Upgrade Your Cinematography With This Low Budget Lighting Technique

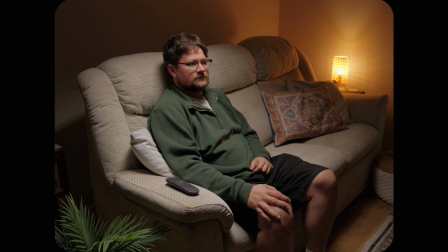I didn't think this lighting technique was possible on a low budget, but it is.
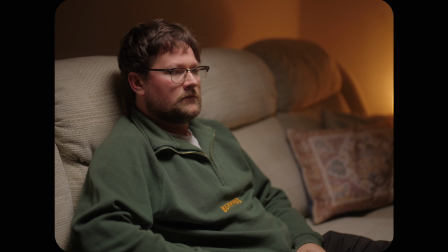On many professional sets, you'll often see a large light source rigged directly above the talent, and this is a great way to create a nice cinematic look.
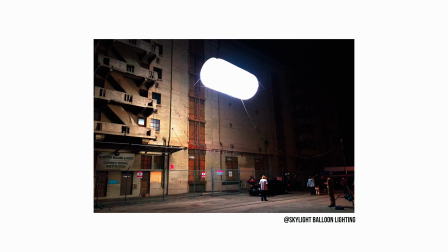However, this also takes a lot of time to set up and a lot of expensive equipment. In this video, we're going to go through how you can create that look, but in an affordable way. Hello everybody and welcome to the video. If you're new around here, my name is George and I'm a full-time filmmaker who loves to make these YouTube videos in my spare time. To put it simply, all you need is a film light and some way of rigging that light just out of the top of frame. What I'm using here is a simple light stand and a boom arm to place it over here, but you could use other things. Say for example, if there's a shelf, you could clamp it over, or you could use some way to rig it to the ceiling. But all you need is that light out of the top of frame.
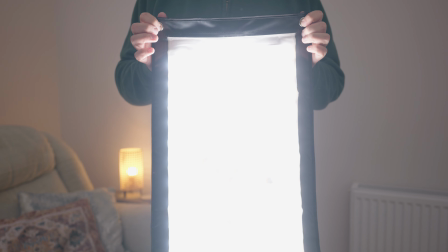For this, I'm going to use the light mat, as it's low weight and the soft source of light, and I have access to it.
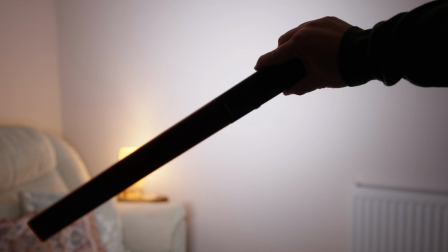However, you can also use any film light here. For example, here's an old Yongnuo light that I got off Amazon many years ago for under £100.
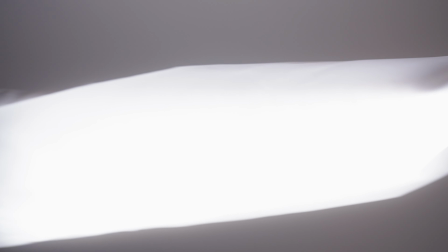And in order to make it a softer source of light, I've just draped over some diffusion and clamped it together.
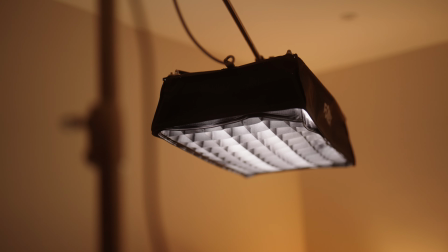In this setup, you can see I've simply boomed the light over as I'm sitting on the sofa.
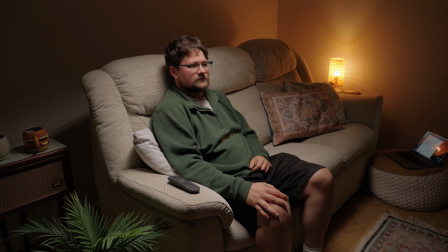It creates a nice soft light source, which is really useful in situations like this,
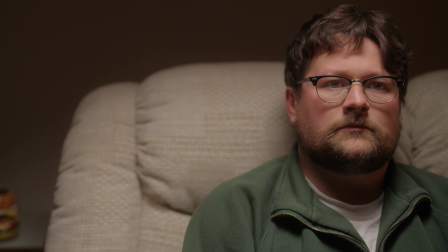as it means you can place the camera in more positions without the light entering the frame.
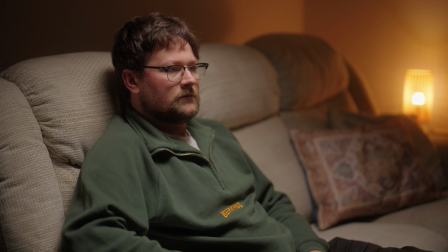In order to help enhance the shot, I've also turned on this lamp for extra visual interest.
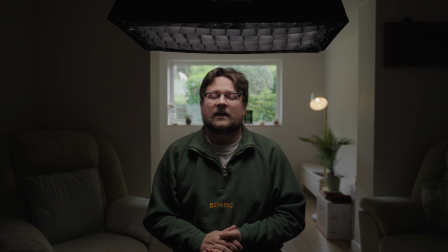Now, another way that this lighting technique is useful is for interviews and for pieces to camera just like this.
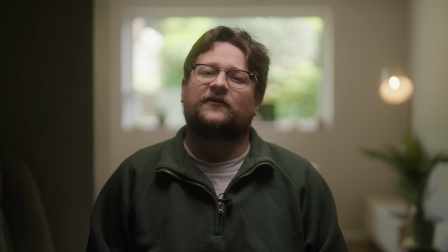As you can see, it creates a dramatic look which is perfect for documentaries and for serious style content.
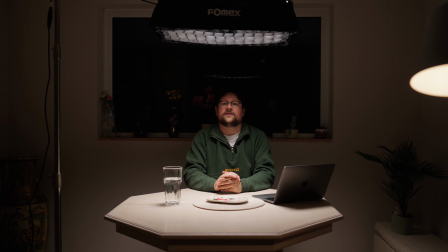However, one of my favourite ways to use this lighting technique is when I'm lighting table scenes. This is a very common way to shoot these types of scenes. By hanging the light directly above the table and shooting it down, it creates a very visually pleasing hot spot of light on the table,
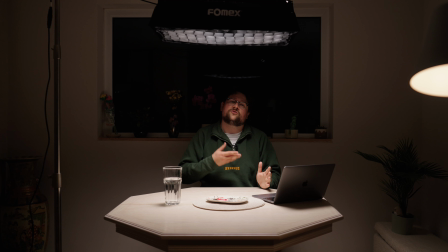which then bounces off the table, creating an extra soft source of light for the talents around the table. This is such a simple yet effective lighting technique, and it can be used in so many different shooting scenarios. You don't need the most expensive equipment to do it, but yet by using this technique, it will elevate your cinematography and your lighting. But anyway, that's it for today's video. Thank you very much for watching guys, and I will see you in the next one. Bye bye.